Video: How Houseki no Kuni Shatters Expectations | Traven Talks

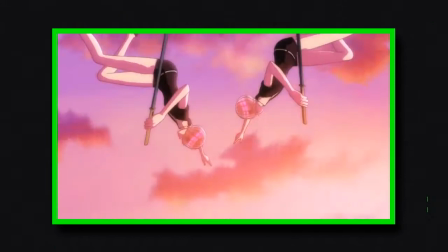[8:09]
There are so many details of Hoseki no Kuni's use of CG in 3D that make it shine,
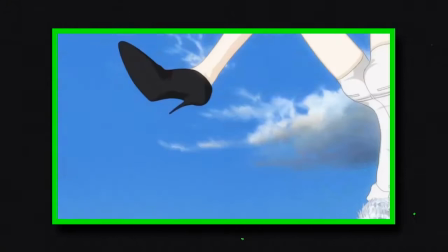[8:14]
from how much the context of its story synergized with its digital software, to the level of polish given to the fundamentals of its animation. It's no wonder so many people call it the first great fully CG anime. Except that's not fully true.
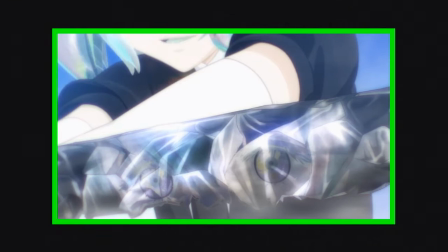[8:28]
For as notable as Hoseki no Kuni's CG is, traditional techniques still played a big part in bringing its aesthetic together.
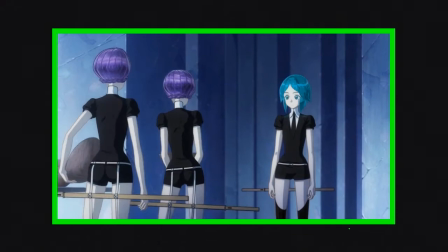[8:34]
For as much as its CG software brought a lot to the table, it still had its bugs, specifically in its inability to deal with collisions.
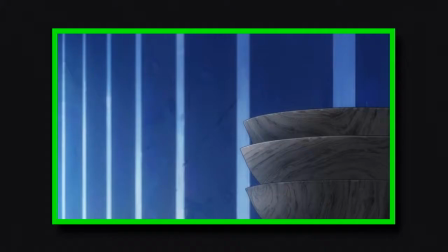[8:41]
At a distance, this isn't much of an issue, unless you're really looking for some clipping.
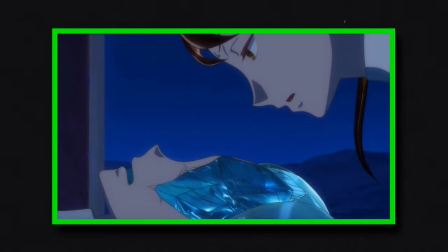[8:45]
But up close, it would be too obvious to ignore, so 2D is used for close-ups, effects work like water and flashing lights, and anywhere else the CG begins to show its cracks.
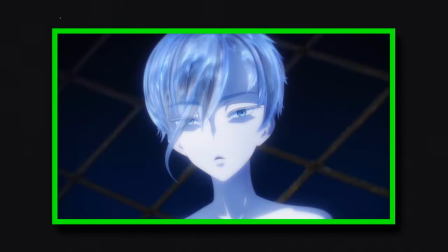[8:55]
It gives those scenes and shots an extra touch of delicacy, and for others,
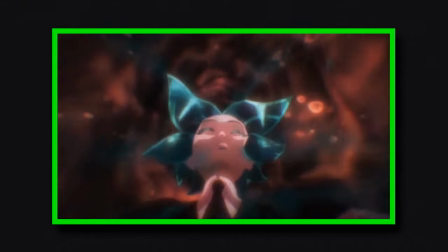[8:58]
adds an uncomfortable layer of detail that really hammers home the surreality of it all, which is especially handy for the body horror.
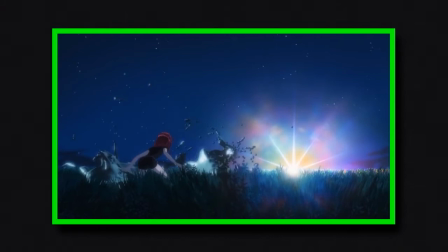[9:04] Oh god!
2D also played a big role in developing the CG itself.
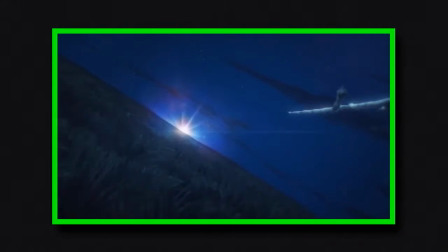[9:10]
Though Hoseki no Kuni's production often skipped over the keyframing process entirely, going straight from animatics and storyboards to animating in 3D,
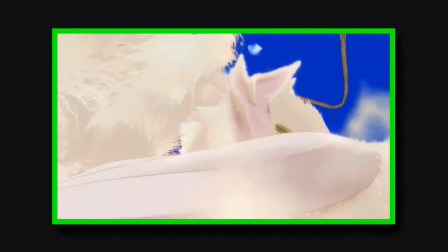[9:17]
there are many sequences, usually action scenes, that still use 2D previsualization to give the animators a better idea of how to approach them,
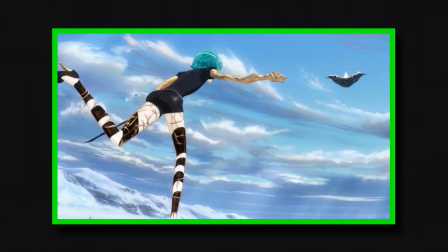[9:24]
much like how 2D productions use 3D previsualizations to the same effect, the best example of which I think comes from Episode VIII.
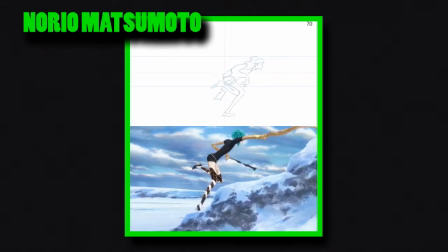[9:31]
This pre-visualization was put together by Norio Matsumoto, a well-known animator who's worked on countless action-heavy series,
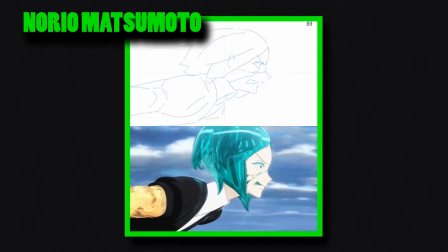[9:38]
and which ended up becoming a special feature for the Blu-Ray release of the series.
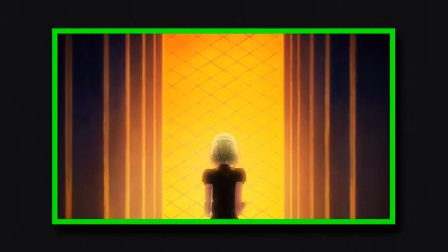[9:41]
Some 2D elements have even been so well-composited into the series they're practically hiding in plain sight, specifically the backgrounds,
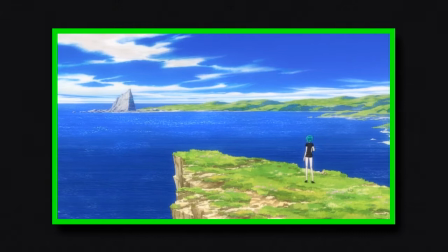[9:48]
whose eerie calm, well, something I initially had my problems with, gives the art direction a serene sense of emptiness,
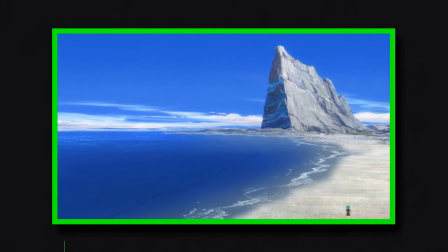[9:54]
as if the world itself has left the characters alone with nothing but their thoughts to keep them company,
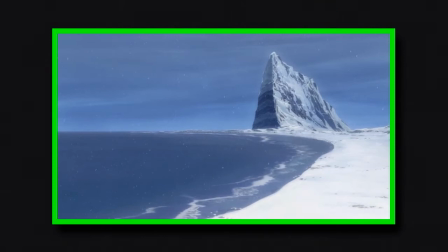[9:59]
and which, with the smallest of changes, can take on entirely new moods and atmospheres.
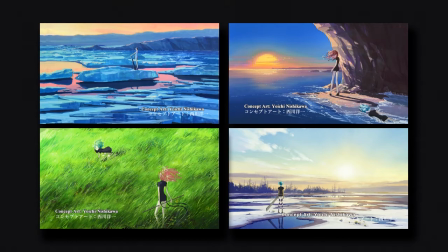[10:04]
These painted elements, especially the concept art by Yoichi Nishikawa, a former Studio Ghibli staff member, had a big influence on the decision to use this mixed media approach.
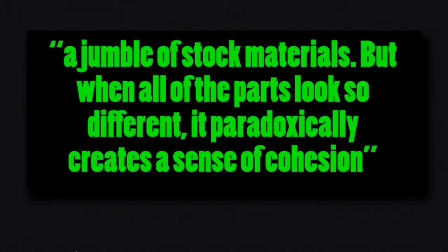[10:12]
As Kyogoku puts it, the series is a jumble of stock materials, but when all of the parts look so different, it paradoxically creates a sense of cohesion.
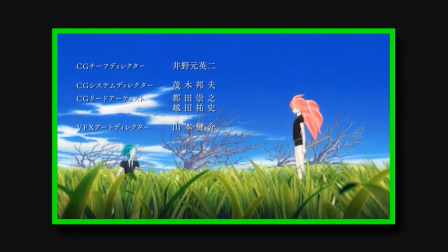[10:21]
CG may define Hoseki no Kuni's visuals, but its use of traditional 2D elements are just as vital to making it click.
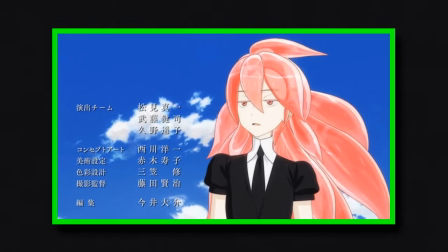[10:27]
It'd probably be more accurate to call Hoseki no Kuni a mixed media project rather than a full 3D anime, the first great example of one with CG as its base.
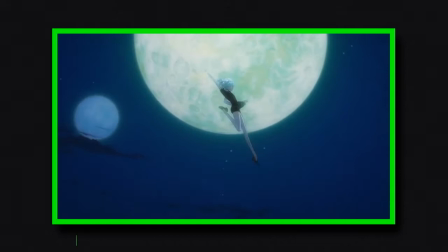[10:35]
And I feel like, with all this discussion of the artistry of Hoseki no Kuni,
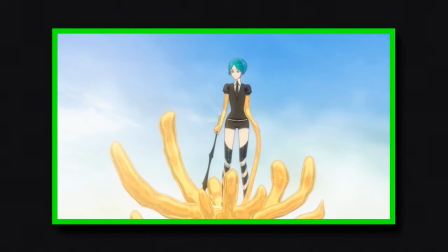[10:39]
it'd be strange not to at least mention the musical artistry found in its soundtrack, composed by Yoshiaki Fujisawa.
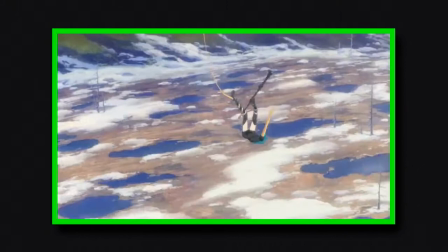[10:45]
Of course, my limited knowledge and vocabulary of music means that any ramblings I could make about its songs would essentially amount to I just think they're neat! And, if I'm being honest here, that's also essentially all this entire video is.
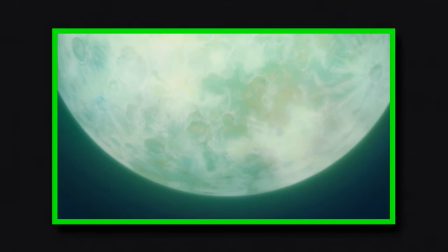[10:58]
But I have to say, I think its music is fantastic,
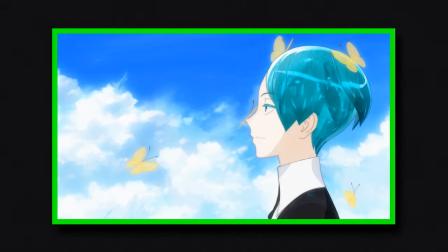[11:01]
and does an amazing job of encapsulating the show's atmosphere at any given moment, from the slower stretches of contemplation to its light-hearted goofs,
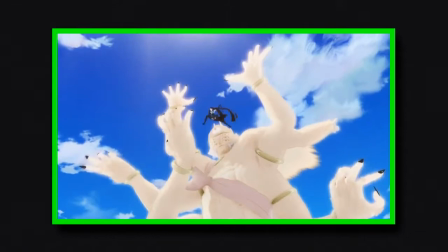[11:09]
and all the way up to the high-octane fights that keep you on the edge of your seat.
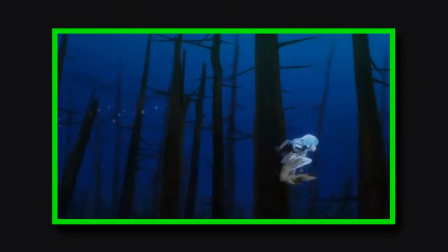[11:17]
It is, indeed, pretty neat. Houseki no Kuni's visuals take advantage of its CG to achieve some stunning imagery otherwise unreasonable for its standard production,
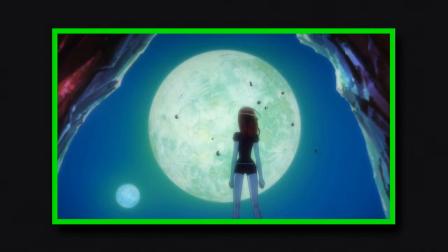[11:26]
while also seamlessly blending in 2D elements to fill in the gaps where its 3D falters.
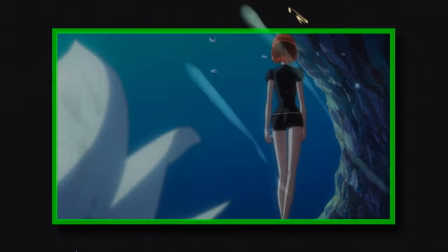[11:30]
It's a diamond in the rough of questionable CG anime, that's as praiseworthy for its individual achievements, as it is for the way they let it set the stage for its...
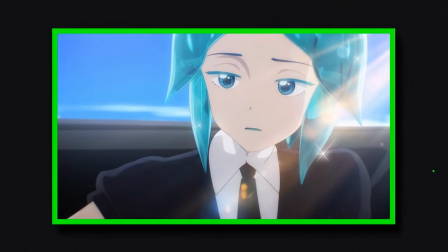[11:41]
Hoseki no Kuni's story does a lot over the course of its runtime,
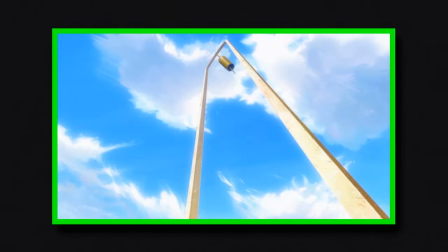[11:45]
balancing intense drama with sincere comedy in a way that both feels natural and heightens the impact of each through contrast,
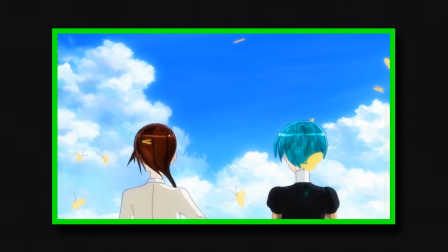[11:51]
while maintaining a solemn sense of contemplation that hangs over its narrative throughout.
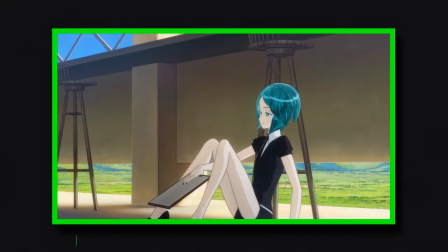[11:55]
Though, that focus on reflection can often work to the show's detriment, especially at the start of the series, as it takes its time to get things moving.
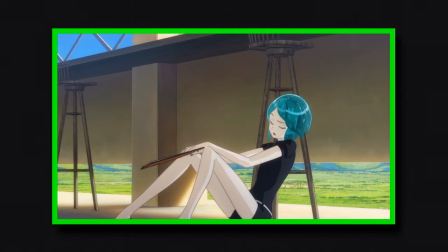[12:03]
While it does give it plenty of room to breathe, it's also something I couldn't help but feel like it was something I had to get through every time I sat down to watch,
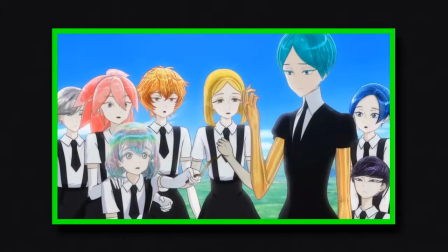[12:10]
and I say this as someone who generally likes this kind of slow burn approach to storytelling, but the story's cast of literally colourful characters makes it worth it.